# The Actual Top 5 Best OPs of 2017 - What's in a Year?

Smiley! Me! Sister! Statistin! Statistin!
Subscribe to Mother's Basement!
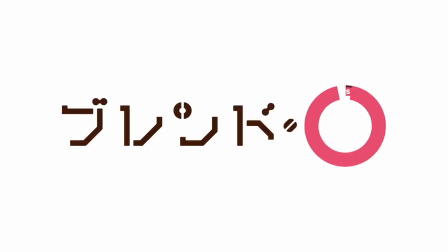0:07 Yeah, I don't think anyone will argue that Blend S is at least the meme-iest OP of 2017, but is it one of the best?
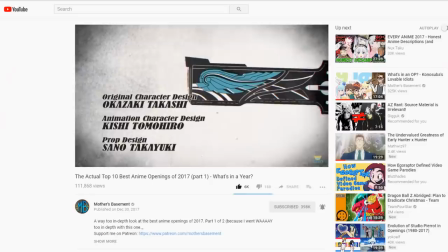0:14 You'll find out in a second, but first I need to do a bit of housekeeping and correct a few errors from part one of this list,
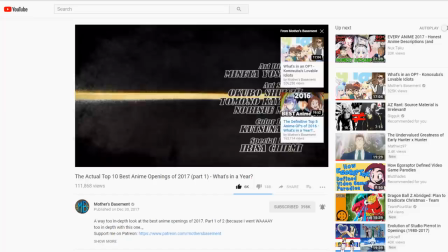0:20 which, by the way, you can watch by clicking the little eye icon up there.
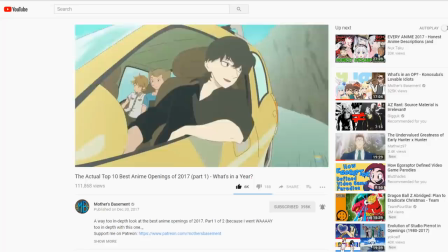0:24 First correction, the name of the Adam the Beginning OP isn't After the Rain, that's the band, apparently.
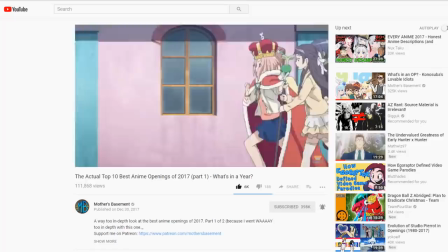0:30 The song is called Kaidoku Funo, or Indecipherable. Also, I goofed a bit while talking about Sakura Quest.
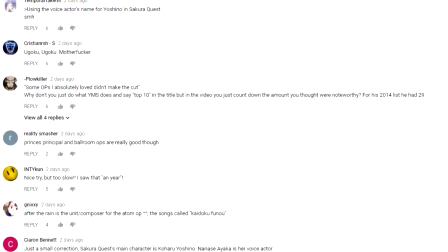0:37 Ayaka Nanaseya is the name of the actor who plays the protagonist. The actual character's name is Yoshino Koharu.
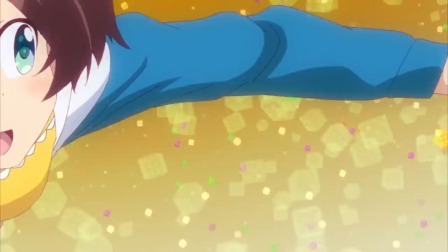0:43 Hope no one noticed I screwed that one up. Heh heh.
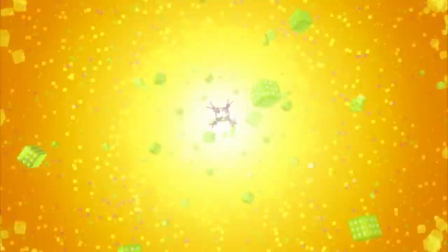0:46 Anyway, without further ado, let's break down the actual, definitive, objectively correct Top 5 Anime Openings of 2017,
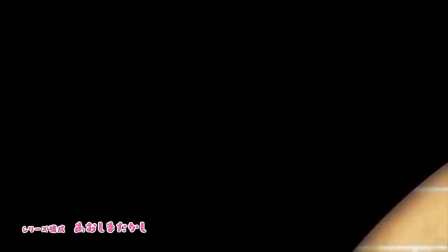0:54 starting, of course, with 5th place, where we're looking at the fun side of character song OPs. ones that feature characters bantering,
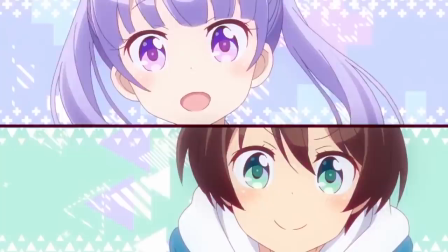1:02 bouncing off each other, or generally cracking lies.
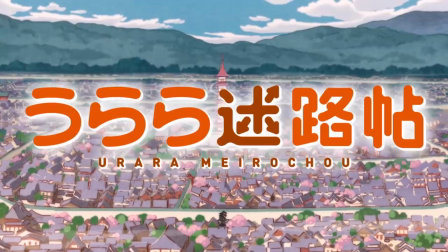1:05 Obviously, these tend to be the domain of comedies, be they Moe series like Ura Ra Meirocho or New Game with two exclamation points now,
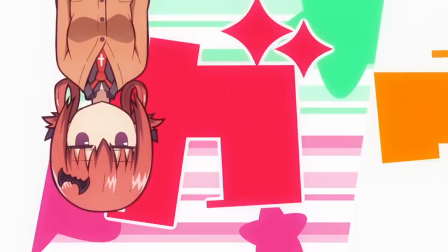1:14 or slightly more sarcastic Moe series like Umaru-chan R, Gabriel Dropout, and Love Tyrant.
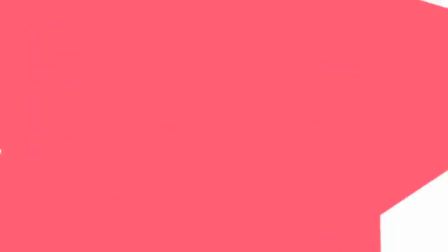1:21 Blend S definitely stands out among all the Moe comedies this year for its infectious theme song and bouncy,
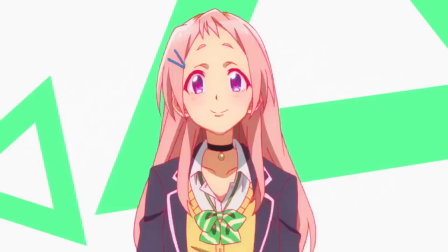1:27 energetic animation, not to mention all of the memes, and obviously I've got a special affection for gamers,
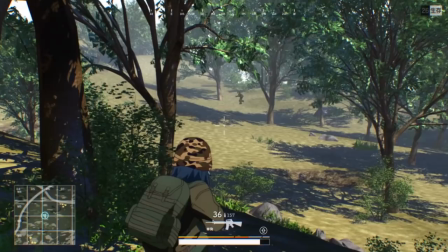1:34 which has its main girls sing about gaming as a metaphor for their love lives,
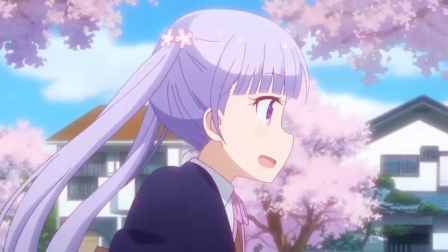1:38 layered overtop of some remarkably faithful and beautifully animated video game references,
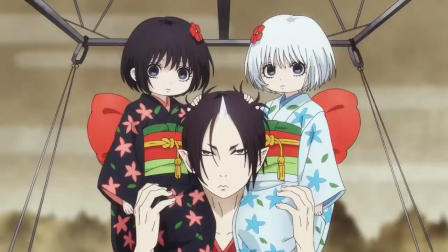1:43 but surprisingly, the winner of this category isn't about cute girls at all. Crazy.
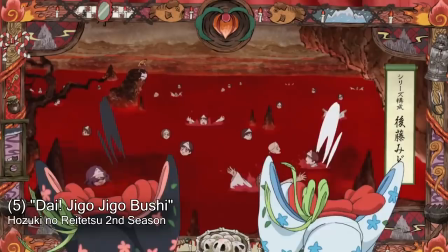1:49 If you're not familiar, Hozuki no Reitetsu is a comedy anime that portrays running hell and punishing sinners as a 9-5 job.
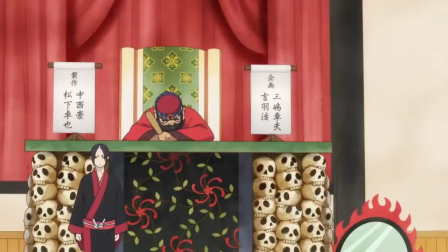1:58 It stars Hozuki, a stuffy, smart, and sadistic demon bureaucrat who works under King Enma,
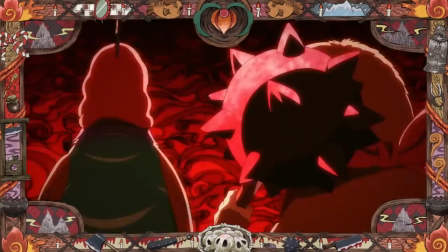2:04 but is really basically his boss, to make sure everything in Jigoku, that's Japanese Hell, runs smoothly.
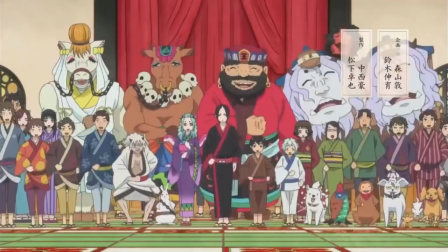2:11 It's a pretty damn funny show with a lot to recommend it, but it really stands out for its OPs.
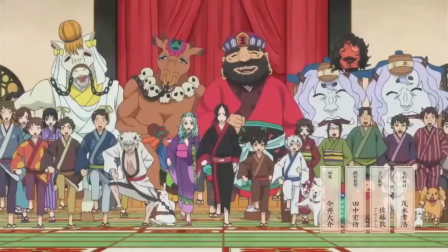2:17 The first one was essentially a national anthem for Jigoku, where all of the show's characters got together to sing about how proud they were of their demonic home.
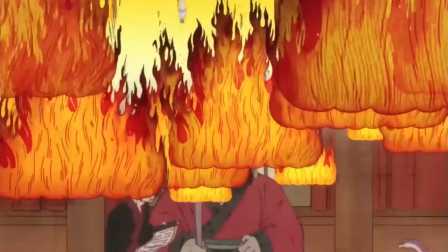2:26 Its animated wall scroll or kakemono aesthetic would have been an easy pick for my 2014 list if I'd been running this channel back then,
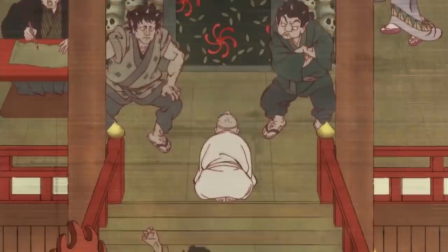2:34 and I've been looking for an opportunity to talk about it for a long time now.
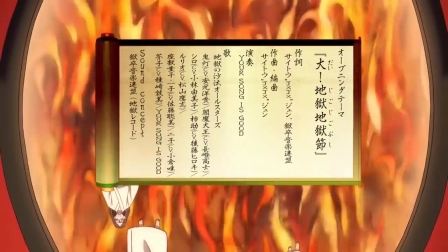2:39 Fortunately, Dean has managed to keep that OP quality high after inheriting the series from Wit Studio.
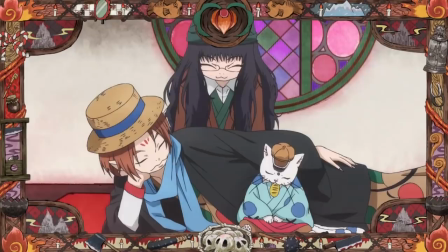2:46 The new theme, Dai Jigo Jigo Bushi, plays more as a tourism commercial jingle than an anthem, them,
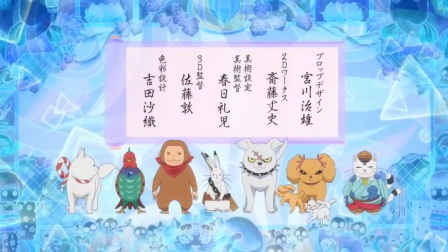2:52 bringing the whole cast back to sing about how scenic and fun hell is, with an exasperated King Enma repeatedly chiming in to clarify that no,
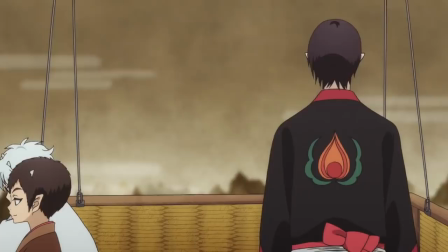3:01 it's really not. As you'd expect, what makes this OP shine is the way the characters bounce off each other,
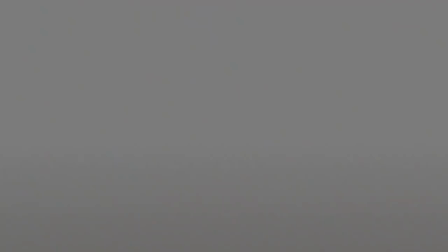3:07 an effect that's only amplified by the sheer number of them. The cast of this show is absolutely massive,
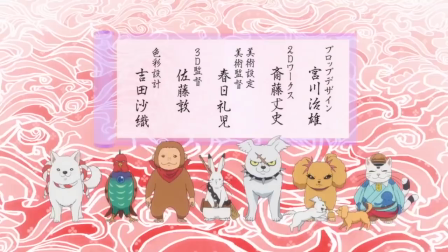3:14 but you get a real sense for everyone's personalities from the brief, sometimes just a second long, snippets that you see of them.
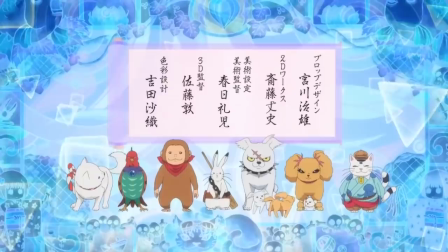3:21 The little details, like how Shiro gets distracted and starts chasing his tail when he's supposed to be singing the chorus,
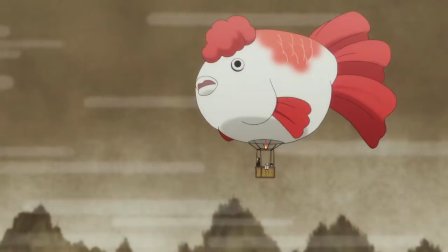3:28 really help to bring the whole production to life and give each character a distinctive identity.
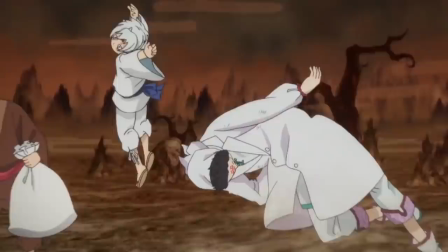3:33 The most impressive part of this OP by far is definitely the 3D camera rotations that,
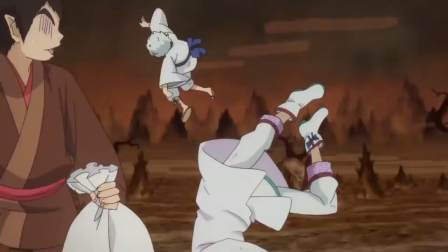3:39 CGI-assisted though they may be, are remarkably well animated.
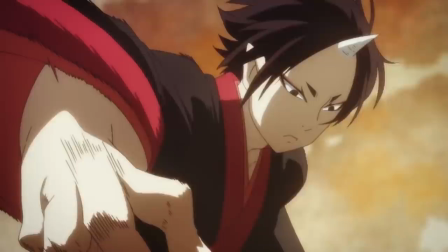3:43 The slapstick sequence that leads to King Enma being knocked into a cauldron of molten magma
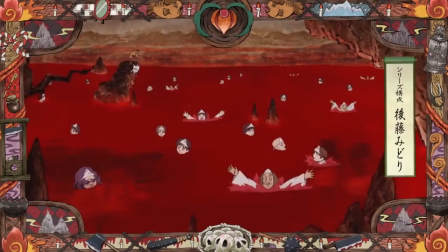3:48 and then thrown into a snowbank is particularly slick and pretty damn funny to boot.
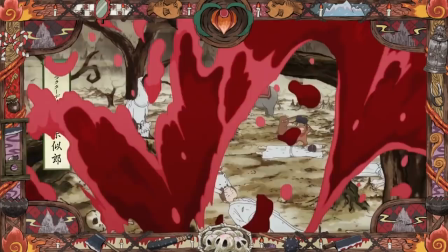3:54 All of this creates a palpable sense of chaos that gives you a bit of an idea of what a headache it must be for Hozuki to manage this whole cast.
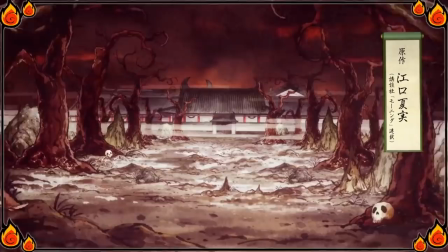4:03 But it also builds this fun, festive atmosphere that you really want to be part of.
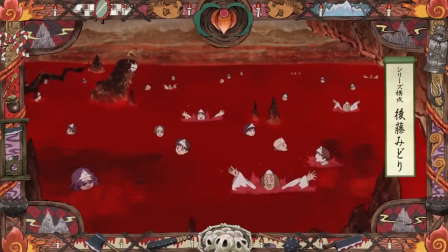4:08 It's an ideal advertisement both for Hell and for this quirky, underappreciated comedy. Between this, Sakura Quest, and our next winner, you could probably say that's a running theme with many of my picks, but I promise you that it just happened to work out that way.
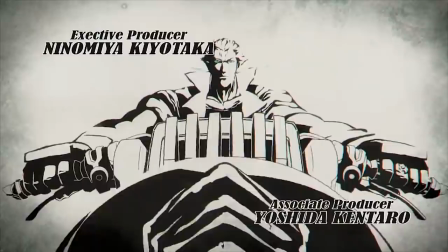4:24 In fourth place, we're looking at OPs that are carried by stylistic gimmicks,
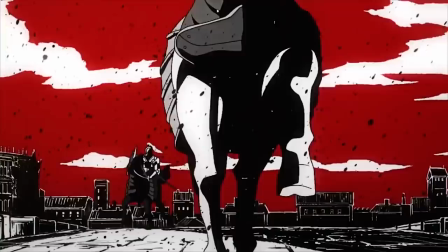4:28 unique or remarkable animation styles that make them stand out from the rest of the pack.
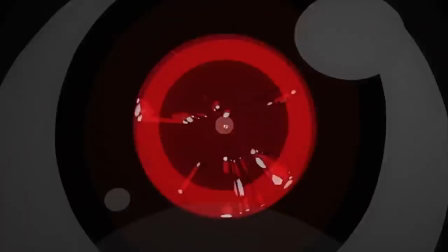4:33 In general, it feels like a lot of anime have been more ambitious or experimental with their openings this year,
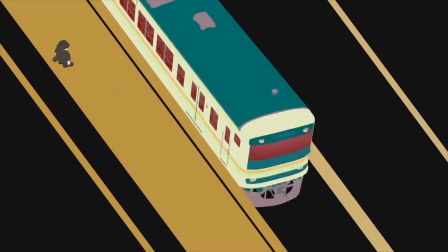4:39 but it's still worth highlighting the ones that go really out there.
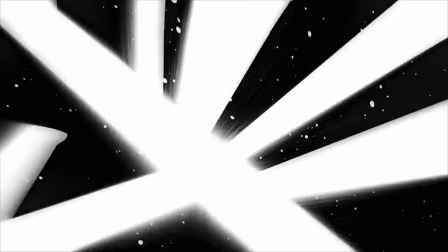4:43 OPs like Laughing Salesman, with its trippy, morphing motion graphics and CGI,
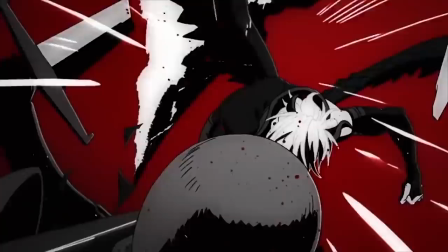4:49 or Rage of Bahamut Virgin Soul, which uses a similarly limited color palette to enhance the intensity of its action scenes,
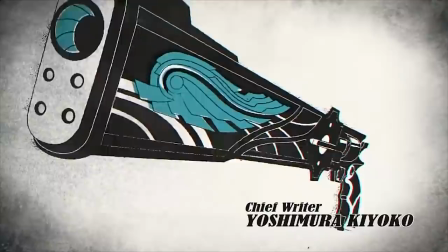4:57 or Garou Vanishing Line, which only uses color to accent a sketchy black and white CGI style that's even
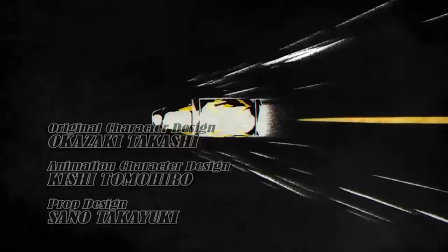5:04 more reminiscent of the classic Wii beat-em-up Mad World than your average Mad World OP.
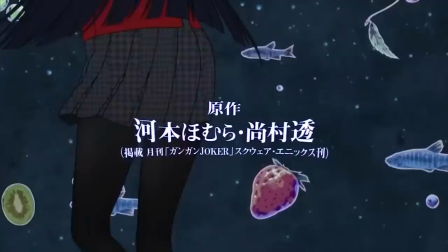5:10 And then, of course, there's Kakegurui, which opens each episode with a seko-sexual feast for the eyes that
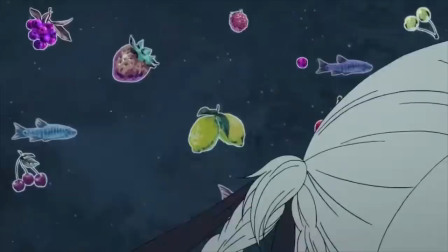5:17 many had pegged for OP of the year when it first started airing.
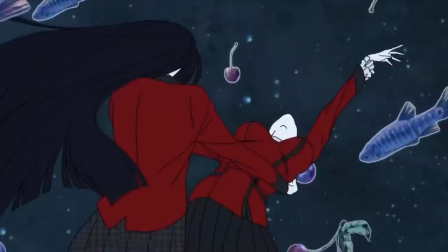5:22 And while it doesn't quite make the cut for this list, I still gave it the what's in an OP treatment back in the summer, so if you're curious to hear what I think about it,
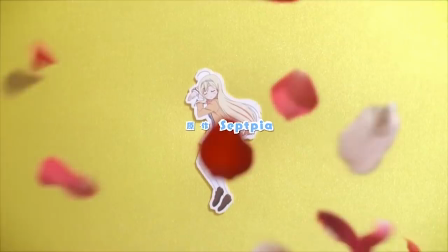5:30 go watch that. This category is far from just being about crazy colour palettes, though.
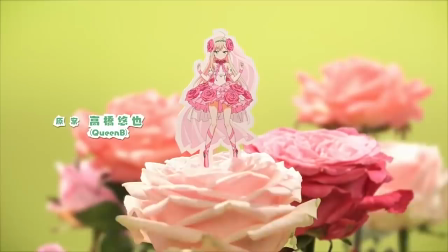5:35 I also have to give props to Hina Logi for its charming and vibrant paper stop-motion intro sequence,
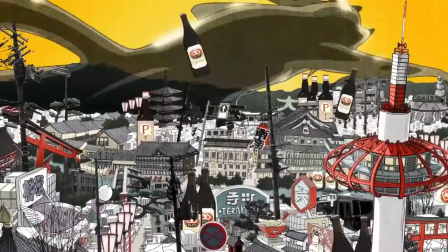5:42 and to our ultimate winner, which pretty much does the opposite by bringing real-world photos into its animated reality,
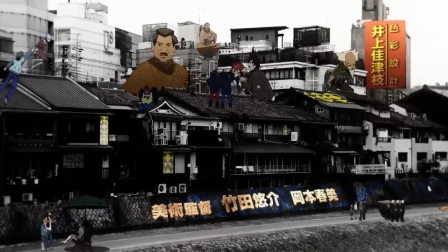5:50 Narugamama Sawagumama from The Eccentric Family 2.
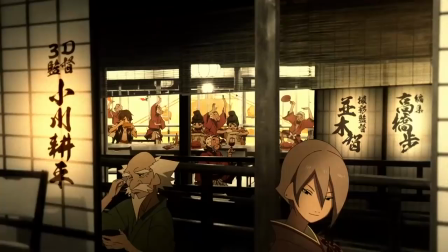5:54 The idea of drawing animated characters into real photos of Kyoto is a perfect fit for the story of this series,
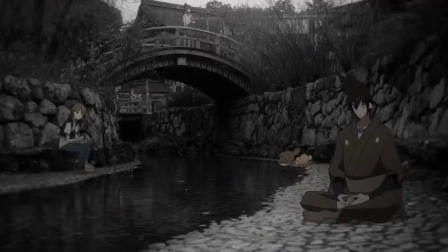6:01 a tale about Tanuki and Tengu who live secretly alongside humans in modern-day Kyoto.
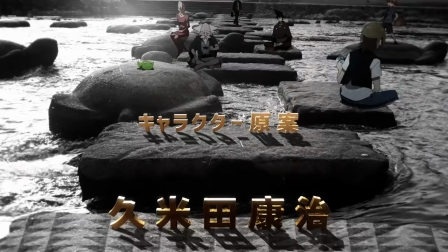6:08 And as clever as it is in concept, it's even better in execution. The compositing in this OP is absolutely phenomenal.
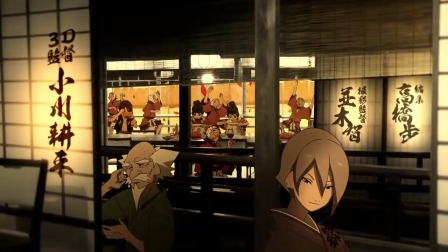6:16 None of the shots are flat, the photographs have all been separated into layers to give them real three-dimensional depth,
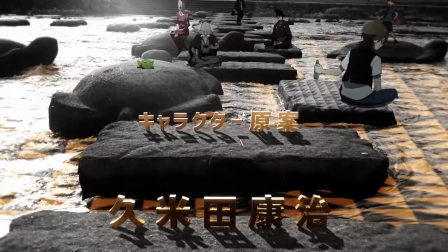6:24 particularly when the camera pans across them. And the characters have a real physicality to them as they move through these spaces.
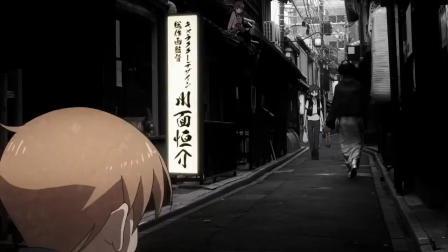6:31 The lighting on every one of them is nearly flawless, and the effect when it's all put together is pretty damn incredible.
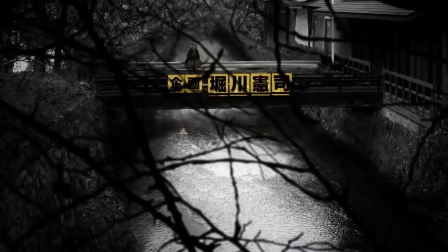6:39 Of course, I'm a sucker for creative title placement, and no other OP this year has done that better.
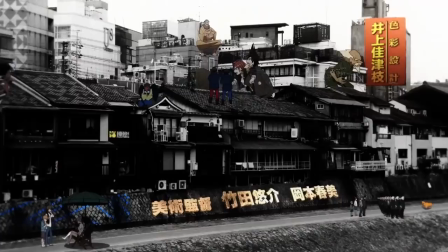6:45 Credits are placed on signs in the backgrounds, and placed in the environments as three-dimensional objects that look like they're really there.
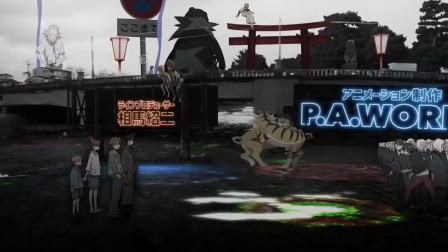6:53 With surreal animated effects dancing across these layers, and careful attention paid to where things lie in 3D space,
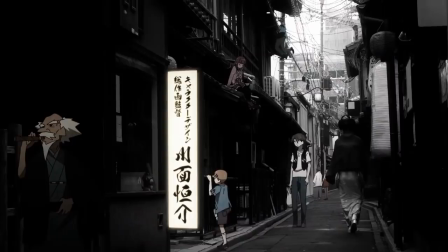7:00 right down to their shadows, every background feels full of life despite the fact that they're almost all static images.
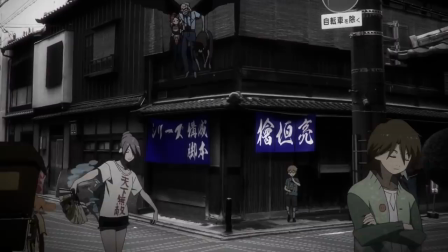7:07 It creates the distinct impression of a world frozen in time,
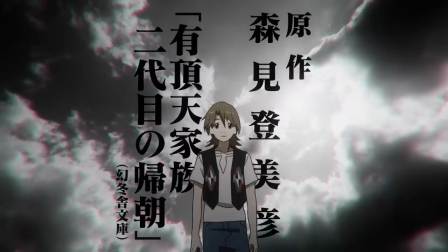7:12 where a lot of other shows that try for a similar effect just end up looking like, well, cartoons drawn on top of photos.
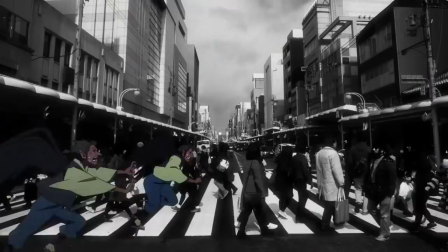7:19 Now, if you caught that qualifier a second ago, I say almost,
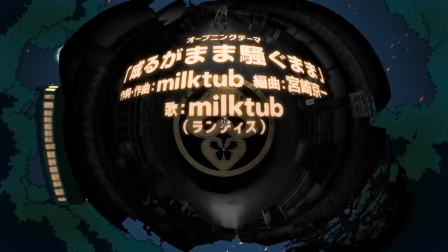7:23 because one of the backgrounds in this OP was actually filmed using a 360-degree camera, moving down an alleyway.
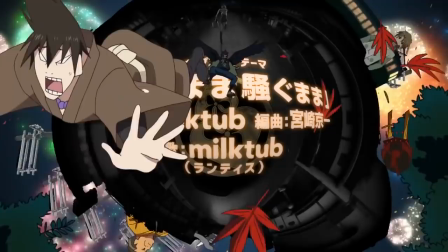7:31 The shot was then shrunk down into a sphere at the center of the screen, and the sky was keyed out,
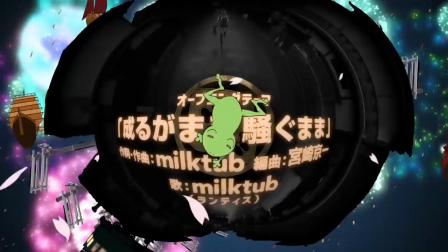7:36 leaving only the buildings and the street below, creating the impression of a mini-planetoid encapsulating all of Kyoto.
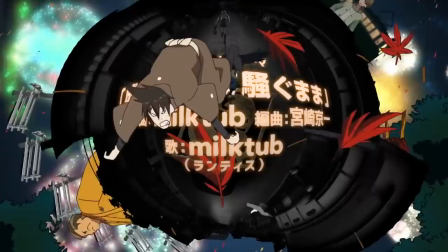7:43 And then they animated a person running through it just to show off. I say just to show off, because the whole time this is on screen,
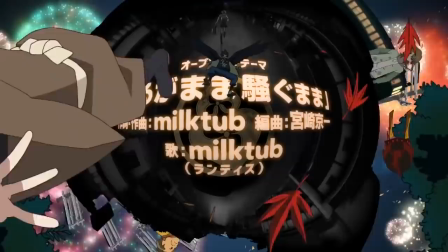7:51 there are crazy effects going on in the background and characters flying directly into the camera that
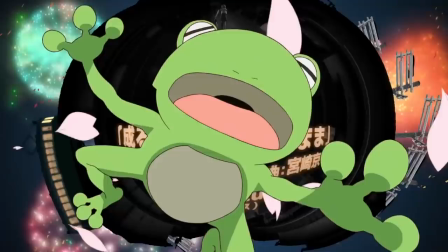7:57 distract from just how impressive what's going on at the center of the frame actually is.